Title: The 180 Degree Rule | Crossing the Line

In filmmaking, there are certain conventions that need to be followed when framing and positioning cameras. 180-degree rule, or crossing the line, is one of the most important. Let's consider the following example.
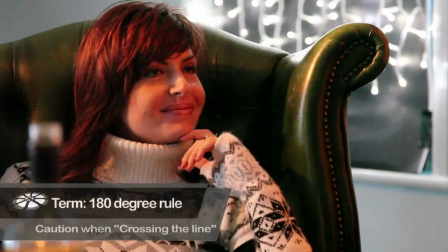We have two characters sitting across a table by a fireside, sharing a few drinks and work-related stories.
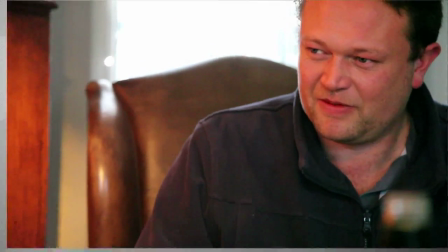In this scenario, we place the cameras here for this shot,
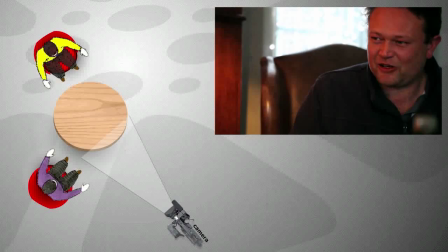and we place the second camera for the reverse shots here to get this shot.
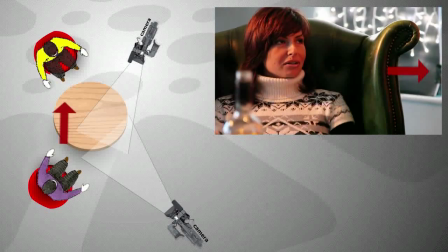In this way, we've got both characters covered. The female actress looking camera right through her looking space,
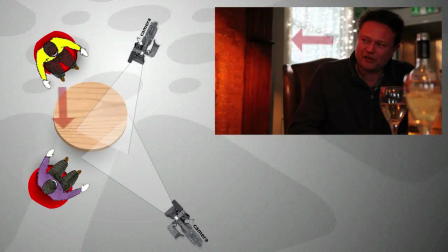and the male actor looking camera left through his looking space. In this way, we've got a clear connection between two subjects, a line that can be drawn between those two characters, and that line is known as the 180-degree line.
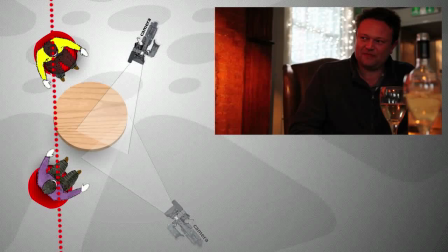So let's see what would happen if we were to move one of those cameras and actually cross this imaginary line. Let's position the camera here. The result?
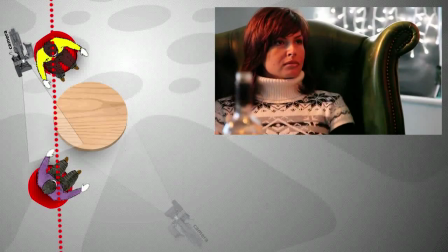Well, the shot we originally had of the female actress from this point of view now becomes this point of view.
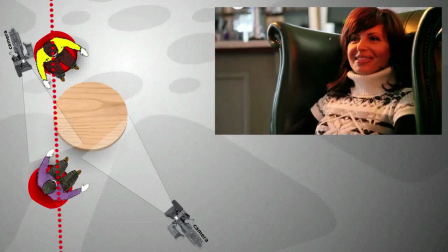What's wrong with that? Well, let's consider now shooting the shots from both these two cameras.
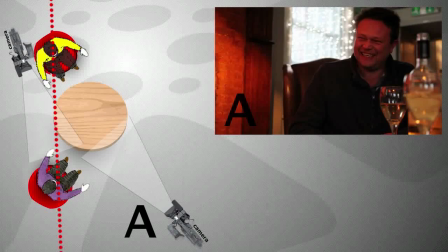Firstly from camera A, which hasn't crossed the line, and camera B, which we've moved very definitely across the line.
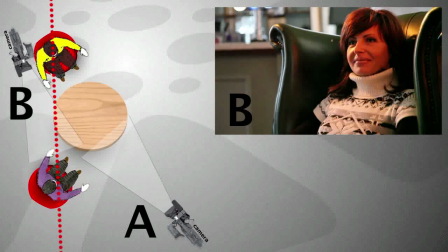Watch the conversation. Both characters are now looking in the same direction.
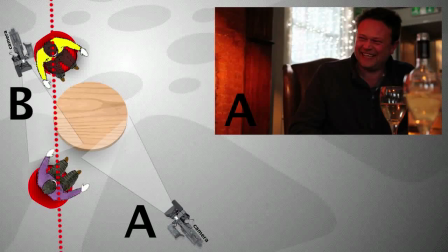Camera A is picking up the male actor looking to his camera left, and camera B is picking up the female actress also looking to her left.
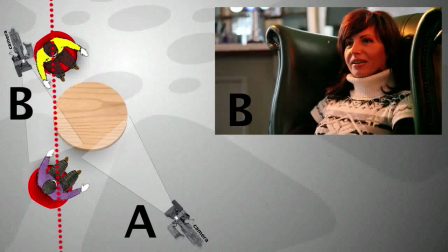The two shots no longer edit. The two characters are talking to each other, but they're not looking at each other.
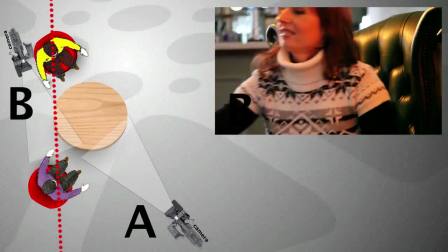This has the effect of creating in the audience's mind a sense of confusion.
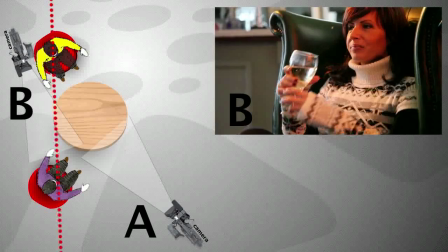The two shots no longer create a logical narrative because we've crossed the line, we've broken the 180-degree rule.
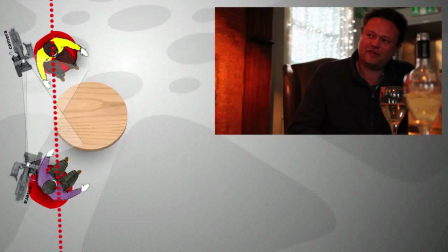What if we move the second camera across the line? How do the shots then compare? Let's take a look.
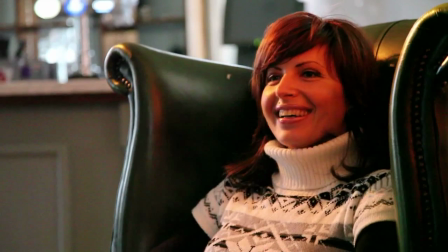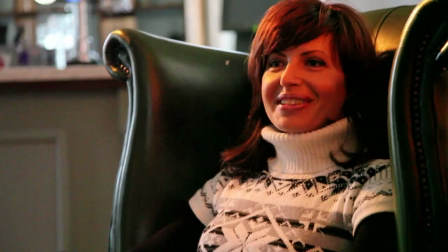So clearly now we have the characters back in sync. They're now looking at each other, the eye lines and the looking space match.
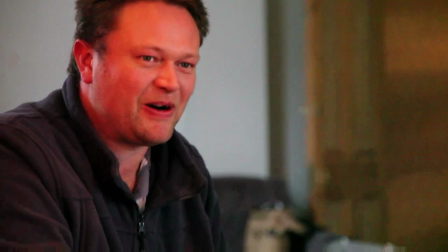However, the key thing to remember is not to mix and match cameras from different sides of the 180-degree line,
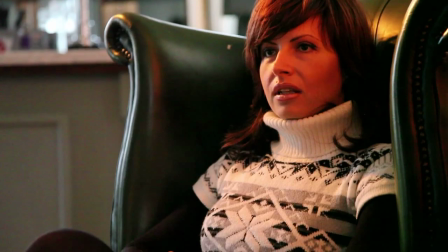and equally not to do so during the shot.
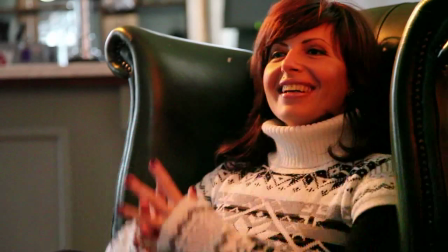The only exception being when you show the camera moving from one side to the other in a dolly or tracking shot.